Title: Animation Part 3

The main ingredient that influences how our animations feel is easing. It describes the rate at which something changes over a period of time. Here you can see a simple example of how easing can transform an animation. If we toggle between the two easing types, we can notice that even though every other property stays the same, the animation feels significantly different.
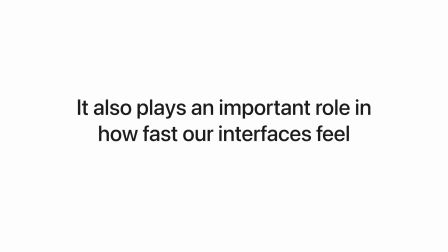It also plays an important role in how fast our interfaces feel, so it's absolutely crucial to get it right,
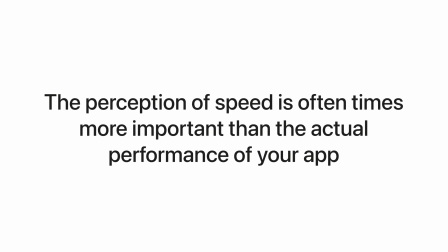as the perception of speed is oftentimes more important than the actual performance of your app. Which one of these two spinners would load faster, do you think? I would say the one on the right, simply because the animation is faster. And while this specific example focuses on duration, easing can also significantly alter the perception of speed.
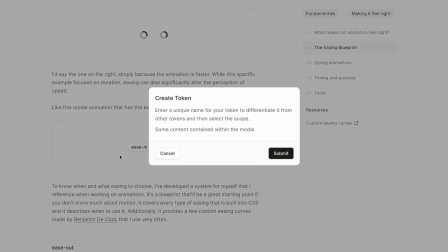Like this modal animation that has the exact same duration, but different easing curves. To know which easing to choose, I've developed a system for myself that I reference when working on animations. It's a blueprint that will be a great starting point if you don't know much about motion. It covers every type of easing that is built into CSS, and it describes when to use it.
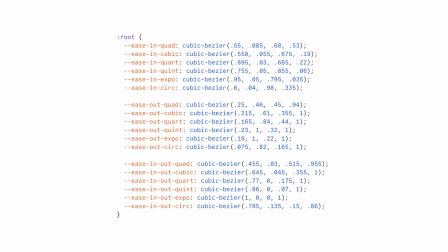Additionally, it provides a few custom easing curves made by Benjamin de Kock that I use very often. We will talk about them later. Let's start with ease out. This is the curve I use the most in my UI work. It's great for user-initiated interactions, like opening a modal, as the acceleration at the beginning gives the user a feeling of responsiveness.
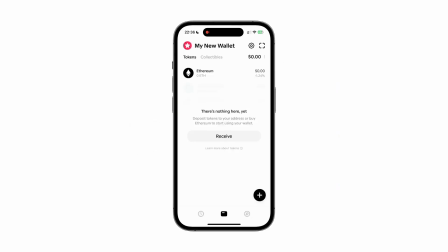I apply this easing for most enter and exit animations. A good example of this is the Family iOS app, where everything feels very snappy.
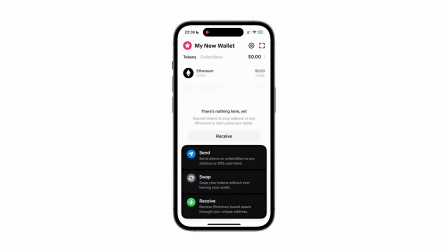They probably use Spring-based animations, which we will call later, but if we would have to convert it into an easing type, it would be an ease out curve. Ease in out starts slowly, speeds up, and then slows down towards the end, like a car.
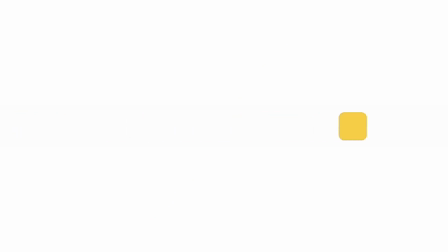This is the most satisfying curve to look at in my opinion.
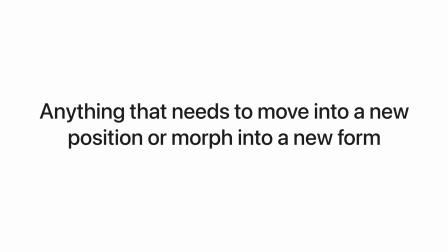I use it for anything that is already on the screen and needs to move to a new position or morph into a new form.
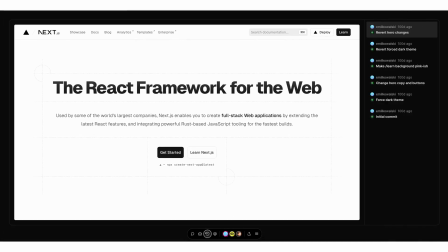This is a good animation for this type of easing curve because we move an element into a new position. Next up we have ease in. It's the opposite of ease out. It starts slowly and ends fast. And due to its slow start, it should generally be avoided as it can make the interface feel sluggish and less responsive.
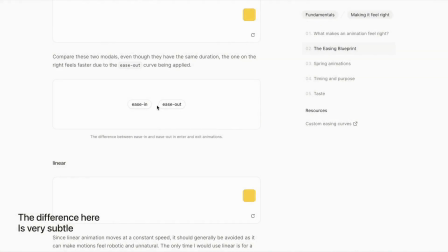Compare these two modals. Even though they have the same duration, the one on the right feels faster due to the ease out curve being applied. The one on the left uses an ease in curve. Now we have linear, and since linear animation move at a constant speed, it should generally be avoided as it can make motion feel robotic and unnatural. The only time I would really use linear is for a loading spinner or other continuous animation where there are no interactions.
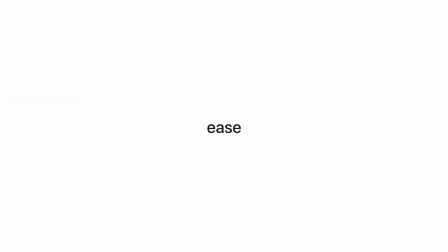The last one is ease. A similar curve to ease in out, but it's asymmetrical. It starts faster and ends slower than an ease in out curve. I use this one mostly for hover effects that transition color, background color, opacity, and so on. And that's basically it for the built-in easing curves.
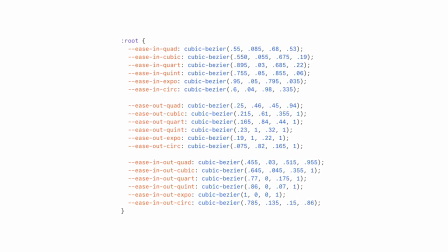In the resources section of this part, I included a link to a set of custom easing curves that I use very often. They are sorted from the weakest to the strongest acceleration for each type. All the examples you have seen up until this point are actually using these custom easings.
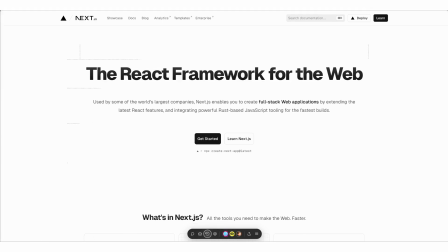The acceleration of the built-in ones are just not strong enough.
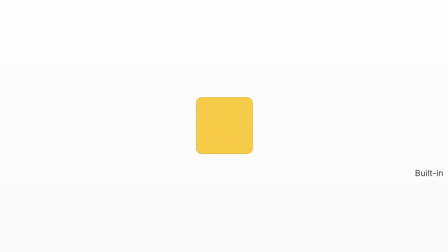Here you can see the difference between the built-in ease in out curve and a custom one from the blueprint. The only time I personally use a built-in easing curve is for hover effects when I reach for the ease curve, which by the way is the default timing function for transitions in CSS.
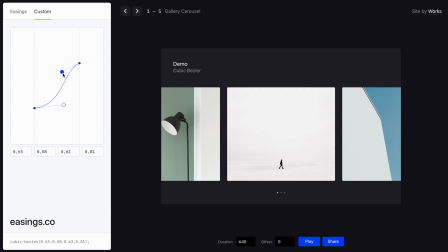You can also create your own custom easing curves by using the cubic Bezier function in CSS.
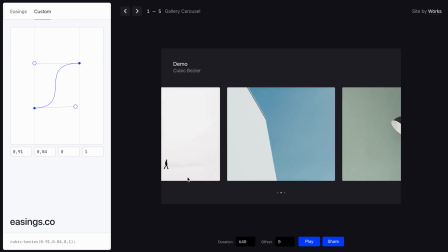This is a great way to experiment and get a better feel for how different curves work.
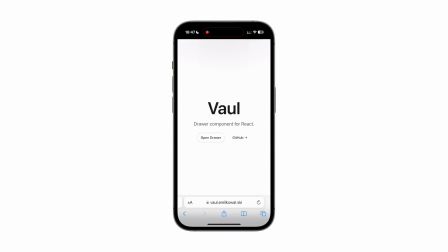Or you can use a very specific easing for a very specific scenario, like I did with Vol. Vol uses an easing type that is made purely to mimic iOS's sheet.